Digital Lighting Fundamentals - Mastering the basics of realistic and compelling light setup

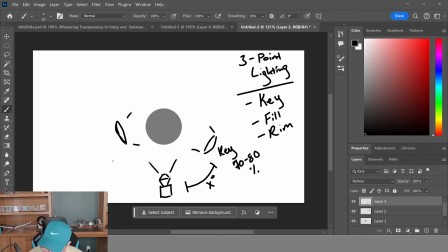4:05 So let's say this is, and again, I'm making up numbers, so don't use this as a mathematical recipe, but let's say 1.5x degrees. So a bit farther away from the camera. It doesn't really need to be from the side, but maybe it could be.
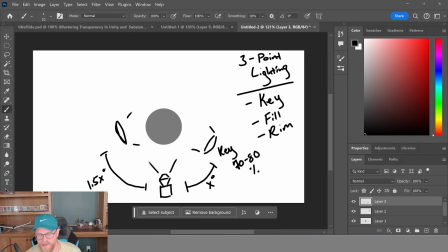4:23 And the key piece here is that this is making it so that you don't lose detail as soon as your key light falls off. So this is the light that's going to contribute a lot of the core lighting that's going to make sure that the rest of your object is lit beyond the key light.
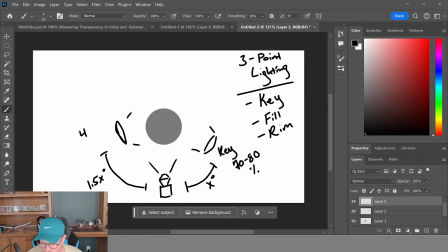4:39 So this one would be more in the 40 to 60% intensity range, something like that. And then we always have one at the back. Not always, but usually in three-point lighting, you should have one at the back.
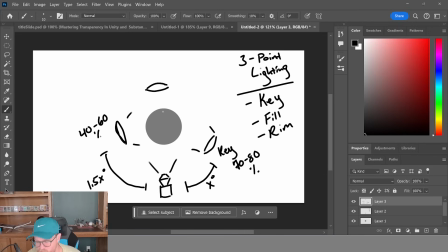4:56 And this is typically just to highlight the silhouette of the object and get it off of your background and your backdrop, so that it's easier to see your silhouette, your shapes, etc. And this one is typically between like 10 and 30% opacity or intensity, however you want to put it.
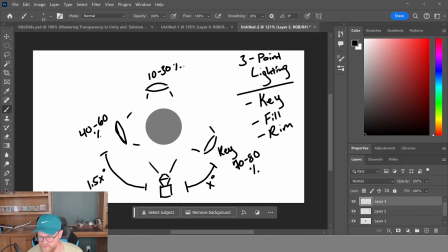5:14 So that's usually how this goes. If you want to use an example, let me make sure that I label these properly too. What you might see would be something like the sun, the sky,
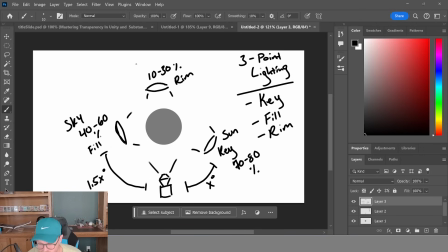5:32 and maybe like a reflection from the ocean. Something like that would be like a compelling, interesting piece of this. So let's say if I wanted to do this, I could create a new layer,
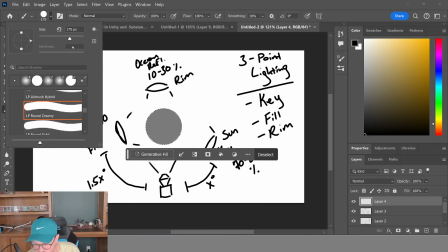5:49 and I'm just going to do this very quick and sloppy because we're about to get much further into what we want to do in just a bit here.
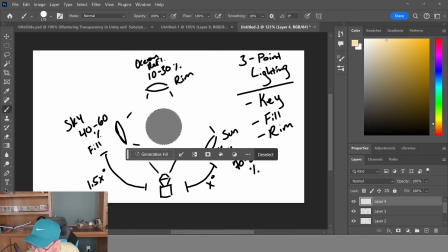5:59 Let's say I pull this way up here so that it's kind of sunlight colored.
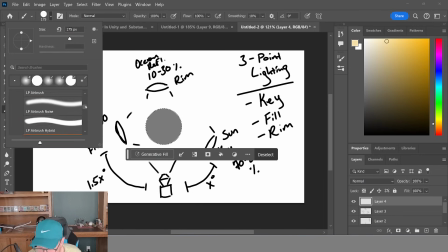6:05 And let's pick a brush that is a bit softer.
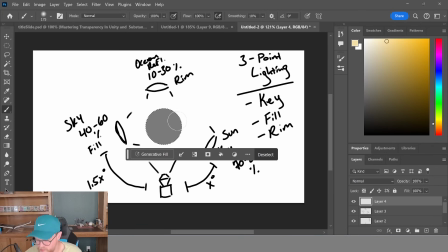6:10 Cool. And I'm going to turn on opacity on pressure. And let's say my sunlight is this. And I'd probably pull it a bit brighter and even paint brighter here. Pull it a bit brighter and even a bit brighter here.
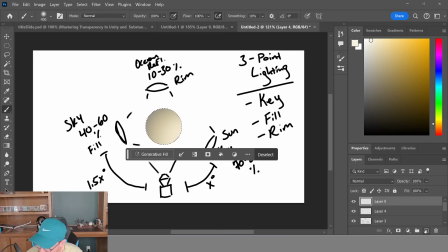6:30 And then typically I will have, let's say the fill is the sky again, something very, very chill. Something a bit like that, maybe. Even pull it under the layer on top of it.
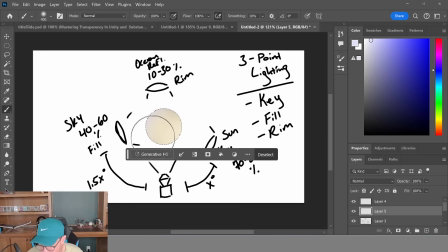6:47 So nothing too intense, but just making sure that the other side of the object is not falling into shadow. And then your rim light might be something really interesting from the back that typically has less fall off and is a bit sharper.
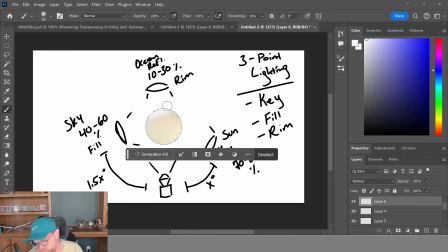7:03 And this might be the rim light coming from the back of the object. So all of this you're seeing from the front of the camera. And let me go ahead and group all of this and turn it off so that we properly can show this in a 3D environment.
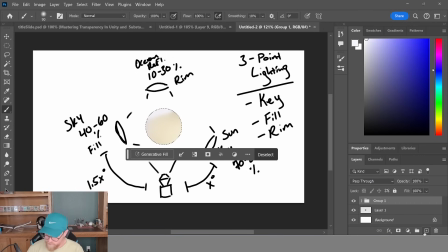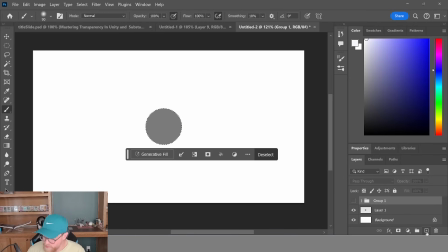7:24 One last thing that I want to cover before I go too deep in the weeds in this 3D drawing
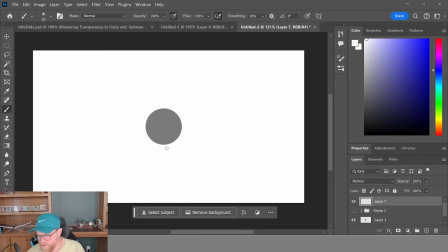7:29 is that there is one more fundamental beyond the three-point light, and that is that the way that lighting tends to work, and let me turn off the opacity part of this brush,
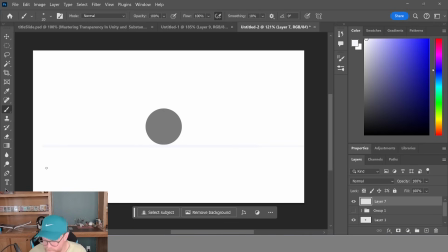7:43 is that if you have a plane that your ball is on here, and let's just make it in 3D a bit, something like this, where it's, maybe we'll even do a table in the example today.
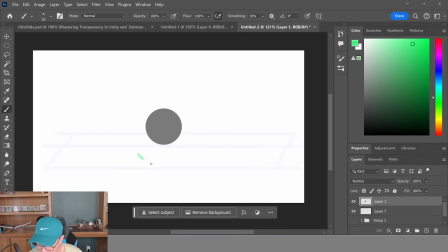7:58 If this is all, let's just call it this really wild green, pull this underneath.